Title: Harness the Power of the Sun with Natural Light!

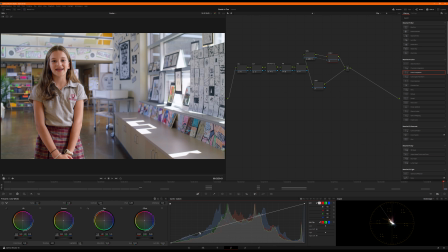[8:09]
But she's still got this kind of darker spot where there was some bounce coming back here. I don't know if I'm going to spend a lot of time working on that or just let that exist. But I think just pulling that up a little bit like that is going to help. And playing with my highlights a little bit.
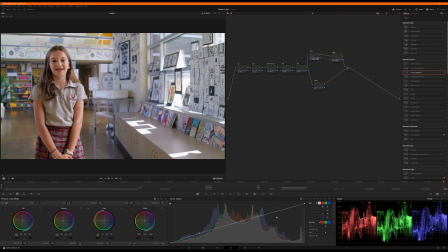[8:31]
Checking my skin tone, still looking good on skin tone. So if I solo those off and on, audition it, off, on, definitely bringing her more to life. And I might pop that low mid just a touch more.
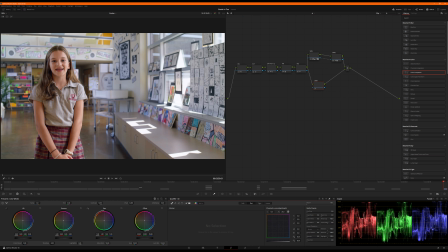[8:49]
I'm going to push it a little more. All right, we're going to keep moving and we'll come back. I don't want to screw up the highlights. I don't want to jack it up. So let me jump down to shirt. By the time we're done, we might tweak a little more. So I really just want to grab kind of the bright. There's a lot of reflections happening right here.
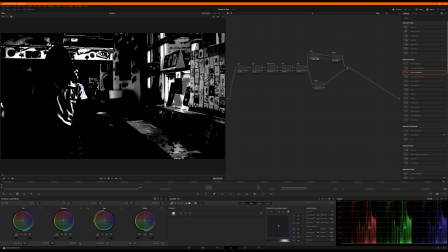[9:06]
You know, you're getting these murky, dark red, maybe little brownie tones kind of coming in.
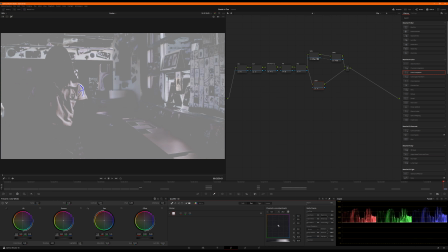[9:11]
I really just want to focus on kind of the gray part of the shirt. Just want to grab the gray, and I'm going to try to do it in a way where I don't grab everything under the sun. Okay, that's pretty good. Let's see if we can isolate that a little bit more.
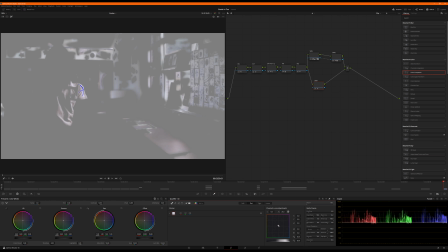[9:29]
Because she's not moving again, I will mask it. Denoise, working the blur, just trying to make it smooth out a little bit. You know, and everything it's capturing, these are, you know, the wall and these papers.
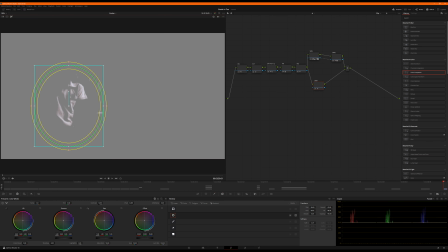[9:48]
It's not bad that it's capturing them, but I just want to tighten right this thing up a little bit.
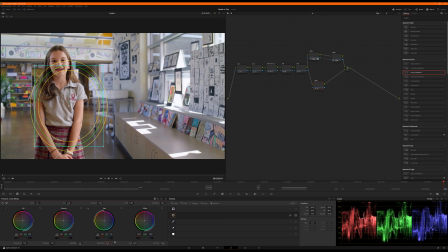[9:53]
So I am going to just kind of dial it in a little more on her shirt. She doesn't move around a lot in this interview. So we can kind of do like that. Okay, and all I want to do is drop the saturation. I'm going to pull some color out, put it down to about 15%. Boom. See how I just went gray?
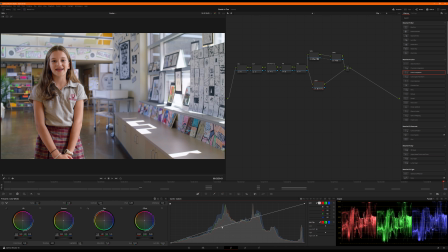[10:12]
Then I'm going to brighten it up just maybe more in the middle. Yeah, let's see. Okay, so let me audition that off and on. Off, on. It's really subtle, but it's got kind of a murkiness here, and now it's just a little bit cleaner. Pops a little more. Might put a touch more color pull out.
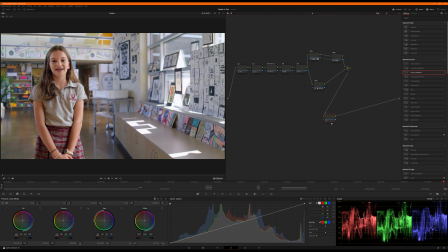[10:30]
So dropping sat to 10%. Yeah, I kind of like that. I like that. I'm going to come back to skin for 1 second. I just want to try. Nope, undo. Okay. Pretend I never did that, please. Thank you. Okay, now we're going to set up a depth map.
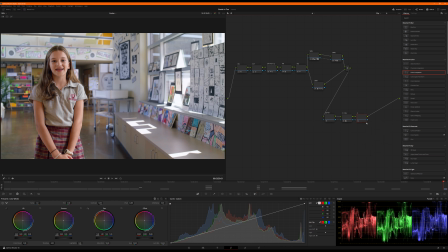[10:48]
And we're going to connect the alpha right there to it. And we're going to put, I'll call this de-blur. We're going to depth blur. Then we're going to connect the alpha there, and I'm going to do, call it rays.
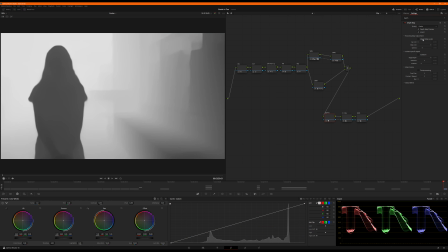[11:04]
So that's our sun. So what I want to drop on here is the depth map.
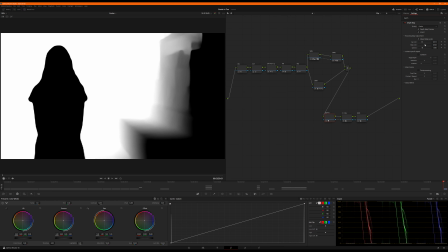[11:13]
Sorry if that P was super poppy. Going to put it on fast so it'll jam. I'm going to invert it. I'm going to set this to adjust map levels, not layers. All right, what I want to do is tighten it down so that she is solid black.
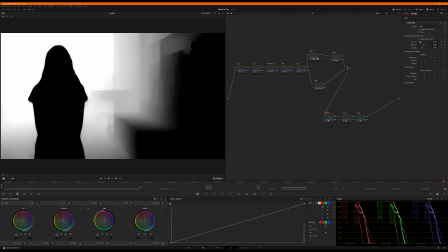[11:28]
Everything kind of on her parallel to the camera is solid black. And then let the rest fall off.
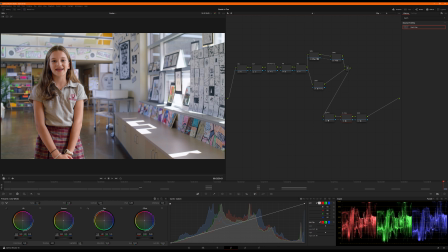[11:35]
I don't want it to be like this, so it's so sharp that the blur is super noticeable, but I want to make sure that that back wall is pretty much at full blur. Killing depth preview. And because I'm passing that alpha through to this next node, when I drop,
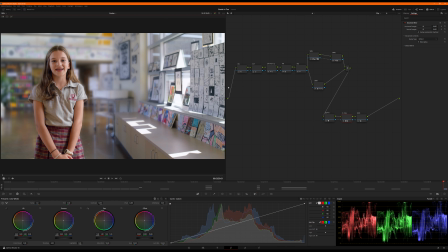[11:52]
let's throw a Gaussian on there, you can see what it's doing. It's not affecting her or the stuff equal to her in terms of depth from camera, but everything else it's pushing way back.
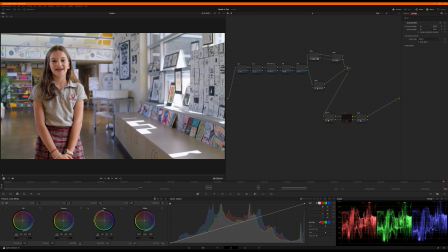[12:04]
Now it's too foggy because you just can't use that much of it. So we're going to drop it back to about 0.15, audition it off and on. Not really catching enough of it there. Off, on. 225 is pretty good. Off. Look at these lines right here.
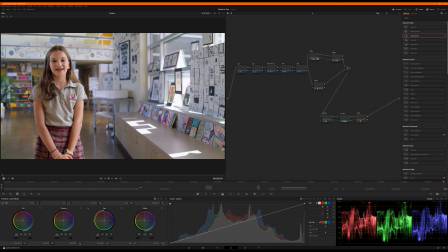[12:19]
Back on. It gets just a little bit fuzzier. So it kind of helps separate her a little more.
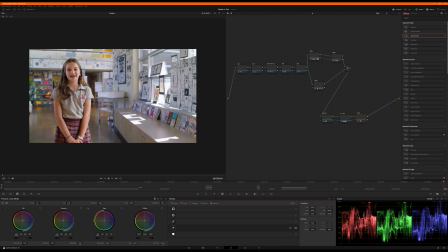[12:26]
And then additionally, we're going to throw down some sun rays. Let's draw this as if the sun is coming through right here across the back of the room.
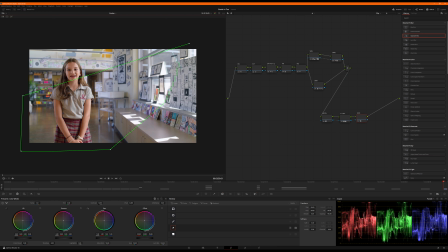[12:45]
And I'm not going to worry about this hot spot here, but I am going to bring it across that. And I'm going to kind of feather that. Let's see. I'm going to do, let's undo that.
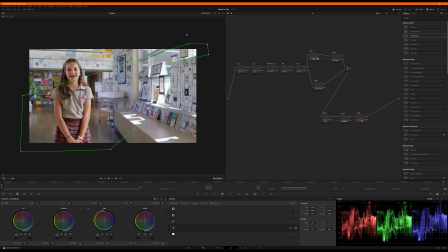[13:04]
I'm going to come straight up like that instead. Okay. There's no right or wrong way. It's purely what looks good in the end.
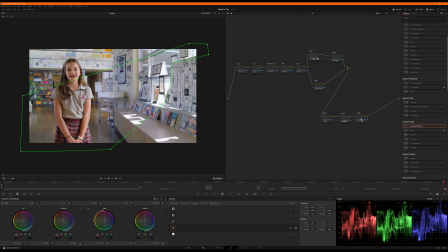[13:19]
Okay. Let's see what happens. I'm trying to remember, I did this earlier today to refresh my mind on this. Let me see if I can remember how I did it. Maybe I used aperture refraction. I don't think I did.
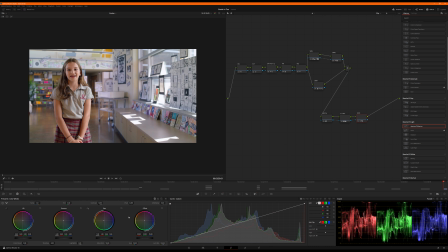[13:39]
No, I did not. Okay, that's not what I did. All right, see, you see all the mistakes too. You get it all here, everything. Okay, first of all, I'm gonna just roll a little bit of warmth into this.
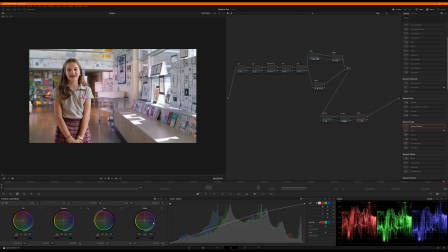[13:54]
And then I'm gonna bump the highlights, and I've got, you can see the harsh angle, or excuse me, harsh edge of these angles. So we'll go back and smooth that out in a few moments. But what we're gonna do is push this up just a little bit, and we're gonna roll it a little bit warm on the highlights, a little bit toward yellow.
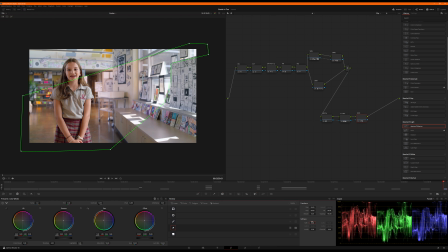[14:12]
And we're going to go back to our mask, and I'm going to say, let's soften this. Excuse me, mask, not alpha. Soften it by 10, maybe 5.
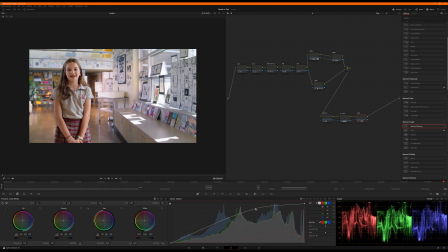[14:29]
Let's see what that looks like. Nope, not enough. Let's go like 15. Yeah, that's cool. Now, I'm going to bump. Let's see, I'm going to play with this a little differently.
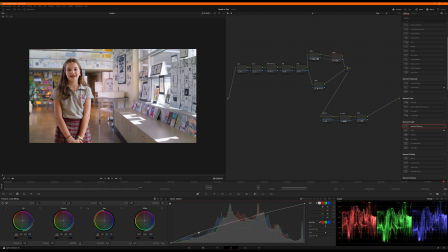[14:51]
Super cool. So what's fun about doing it this way is that you're getting this sense of sunlight coming through and warming up this area, but it's behind her, so it's not it's not affecting her.
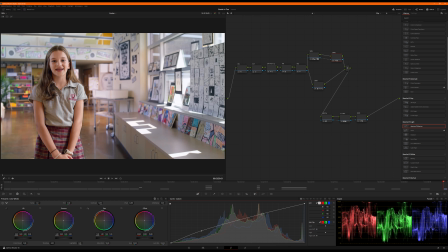[15:04]
Because if I had my wishes when we shot this, sorry, it's hard to talk and do it at the same time. So ideally, you're going to use modifiers, to neg fill or prevent the sun from lighting her.
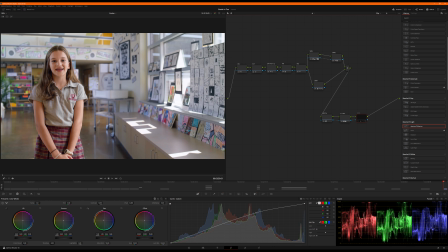[15:21]
So you light her with fixtures and then you supplement with the room. So in this case, we're kind of recreating that. We're going to exclude her from whatever we do with these rays so that it's happening behind her. So it takes this cooler, darker look and just brings it right up.
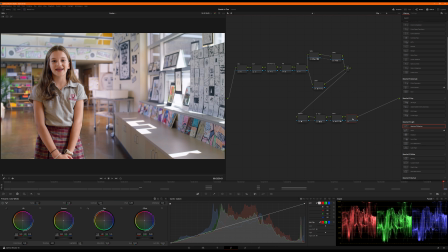[15:38]
And then what that's doing is giving us the sense that we lit her and then we let the room happen behind it and we balanced it out with fixtures. That's my story and I'm sticking to it. Okay, I'm gonna put saturation and then finally a sharpening node.
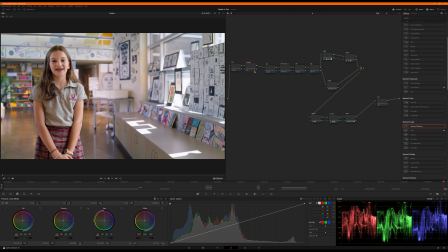[15:58]
Actually, do I want to sharpen first? I want to actually move my sharpening. Let's do this. Let's put sharpening after denoise because I want the background to blur.
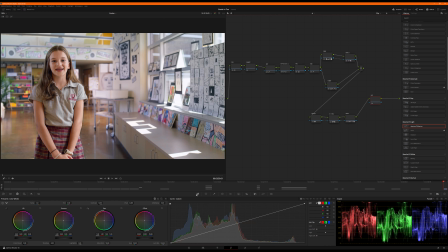[16:15]
I don't want to sharpen what I just blurred. So I want to blur the background that I'm sharpening because really I'm sharpening her just a little bit. That's really what I'm aiming for here. So just going to roll it down to about 0.47 right there.